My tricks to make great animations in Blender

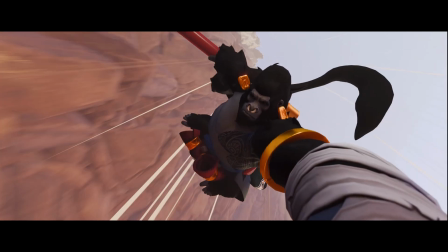(4:08)
A very common concept of the silhouette is complexity versus simplicity.
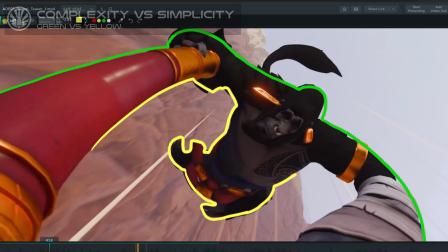(4:14)
If we outline a pose, we should see that one side is very complex in its variations, while the other is less busy.
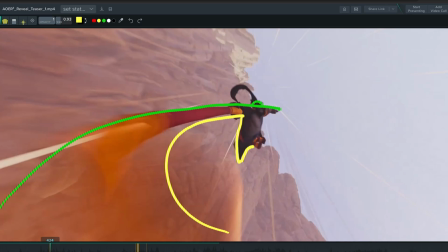(4:23)
and we need as much as possible to be able to identify each features in the silhouette
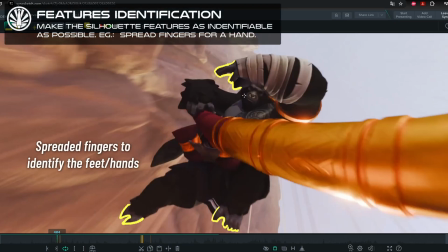(4:29)
is this a foot an arm and then you go more and more into details if it's an arm where is the
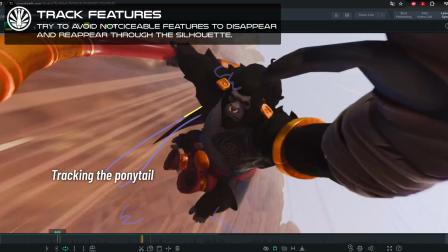(4:36)
hand can i show the fingers or a closed fist etc talking about the silhouette we
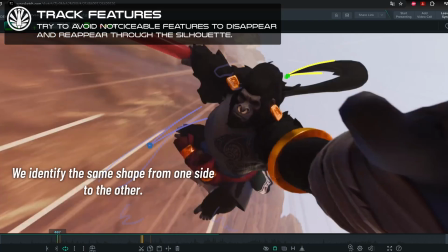(4:43)
can also talk about connections in the silhouette there are times
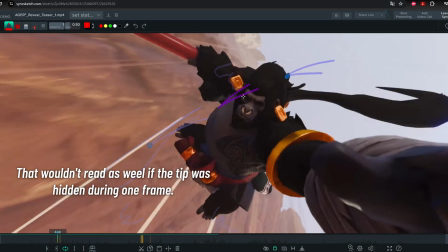(4:48)
when the natural flow of the animation will make the hand disappear
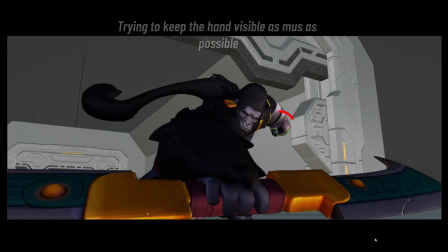(4:53)
beyond the character in this example but I forced the pose
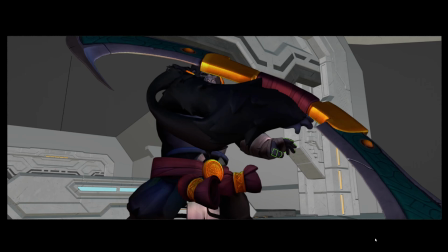(4:57)
so that we clearly track it from one side to the other of the silhouette.
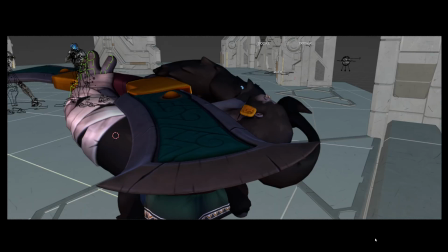(5:03)
The best way to get better at posing is to practice and I'm not talking about animation here but still poses.
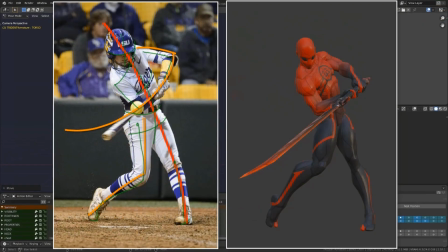(5:10)
Take a reference on Pinterest or any reference pack and recreate the pose with your
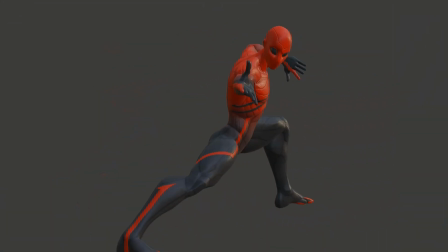(5:16)
fabric rig and then exaggerate the pose. also known as pushing the pose.
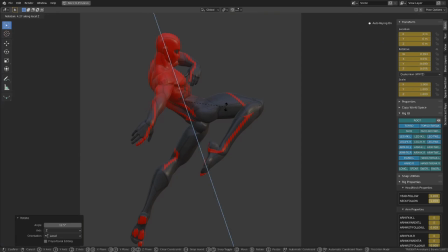(5:23)
I have a dedicated chapter about it in Alive my extensive animation course in Blender.
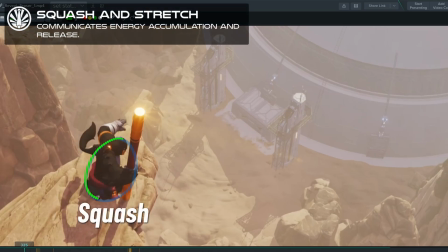(5:29)
The next concept is squash and stretch obviously.
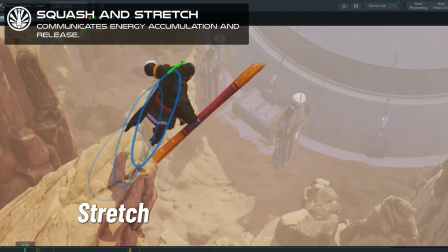(5:33)
It's again one of the principles of animation and probably one of the most important.
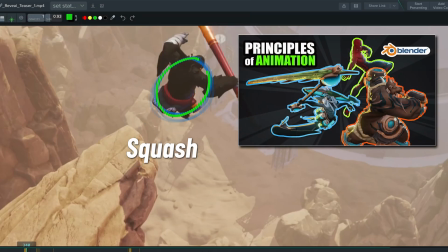(5:39)
By the way I have a cool video about the principles of animation you will find the link in the video descriptions below.
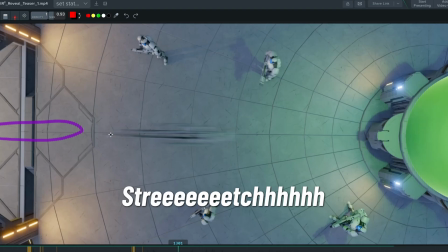(5:47)
Squash and stretch communicate physicality but also anticipation and
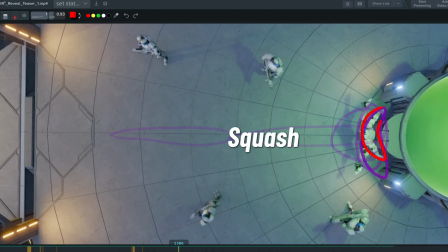(5:52)
relief it participates so much in the readability and understanding of your shot hence to the staging that's why we always study the bouncing ball first and you
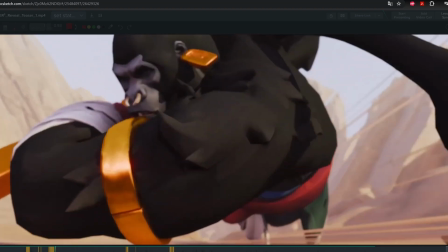(6:04)
heard this before but everything is a bouncing ball once you have good poses with squash and stretch
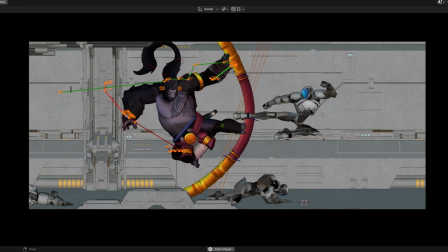(6:10)
you can focus on your arcs and spacing I made a video about the motion
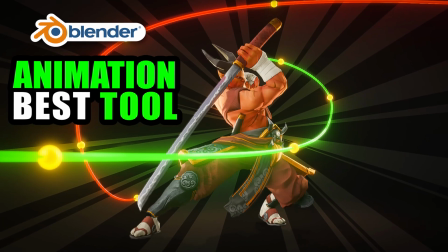(6:16)
path a while ago and we'll probably do another one soon as we have new features coming up.
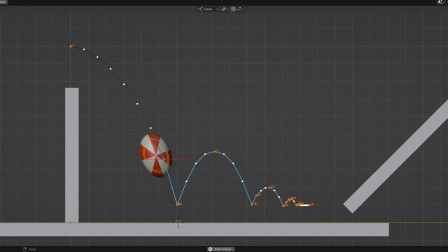(6:22)
It's my favorite tool because it allows you to track your spacing and your arcs and this is a key to a great animation.
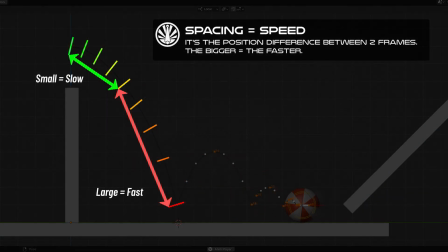(6:30)
You need clean arcs as often as possible and if you break these arcs it
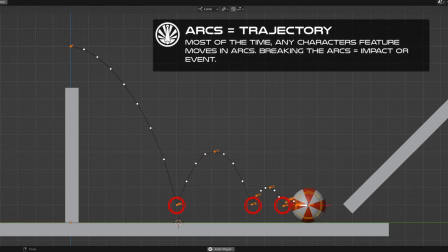(6:36)
has to be on purpose like an impact a brutal change in direction a vibration.
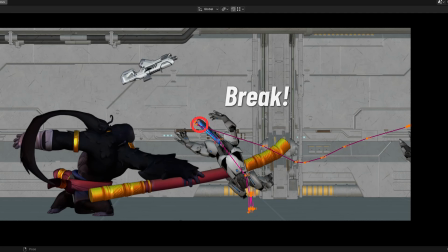(6:42)
The spacing will define the speed at which the features move.
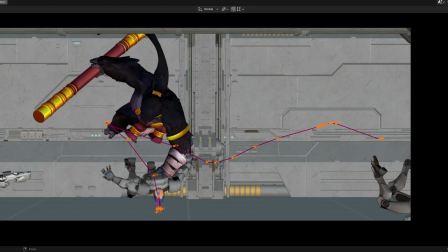(6:47)
Again check out my video on the principles of animation for more informations about it.
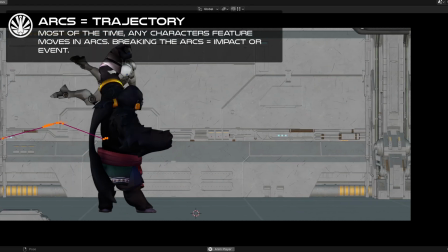(6:53)
But basically what you need to remember is that everything moves in arcs. So in most cases you want to have a smooth arcs.
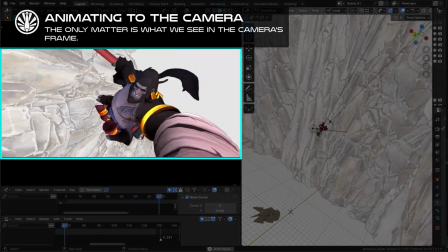(7:01)
When animating to the camera make sure you don't lose track of the point of interest of the character.
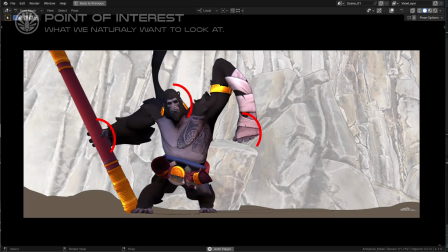(7:08)
It's generally the eyes and the hands but in this shot it's the staff.
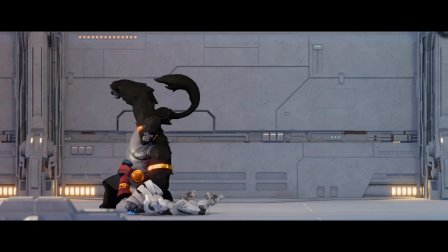(7:14)
Imagine you're not seeing this shot but a written description of Kibali the monkey,
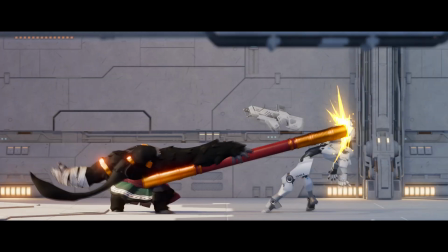(7:20)
dodges the bullet and then hits the robot in the face with the tip of his staff,
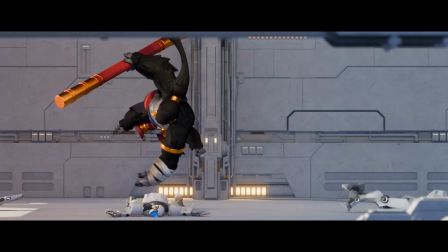(7:26)
swinging to smash the next robot to the ground and finally bend and release it in the face of the last one.
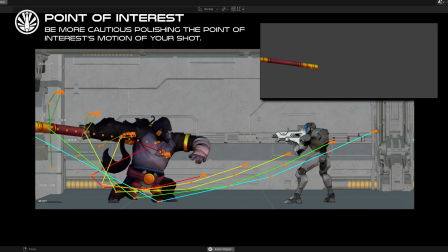(7:34)
The staff is definitely a point of interest so we give it a special attention, double-checking arcs and spacing.
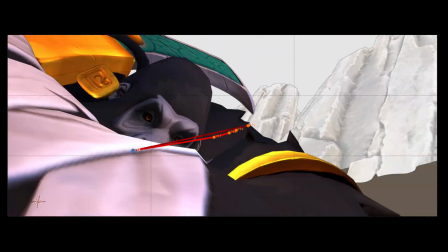(7:42)
When animating to the camera it's important that you track your arcs from the camera point of view.
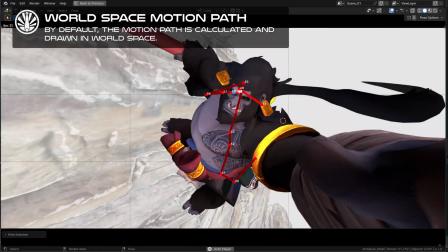(7:47)
On this shot if I track my character's eyes, the most important point of attention on the face,
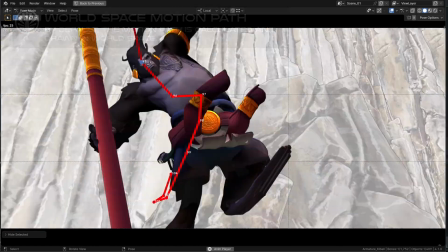(7:54)
using the classic motion path it goes all over the place as the character moves a lot in the 3d world.
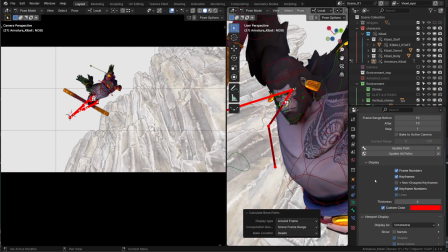(8:01)
It's impossible to track his highest position in the camera view. Fortunately, there is a new option on the motion path allowing that.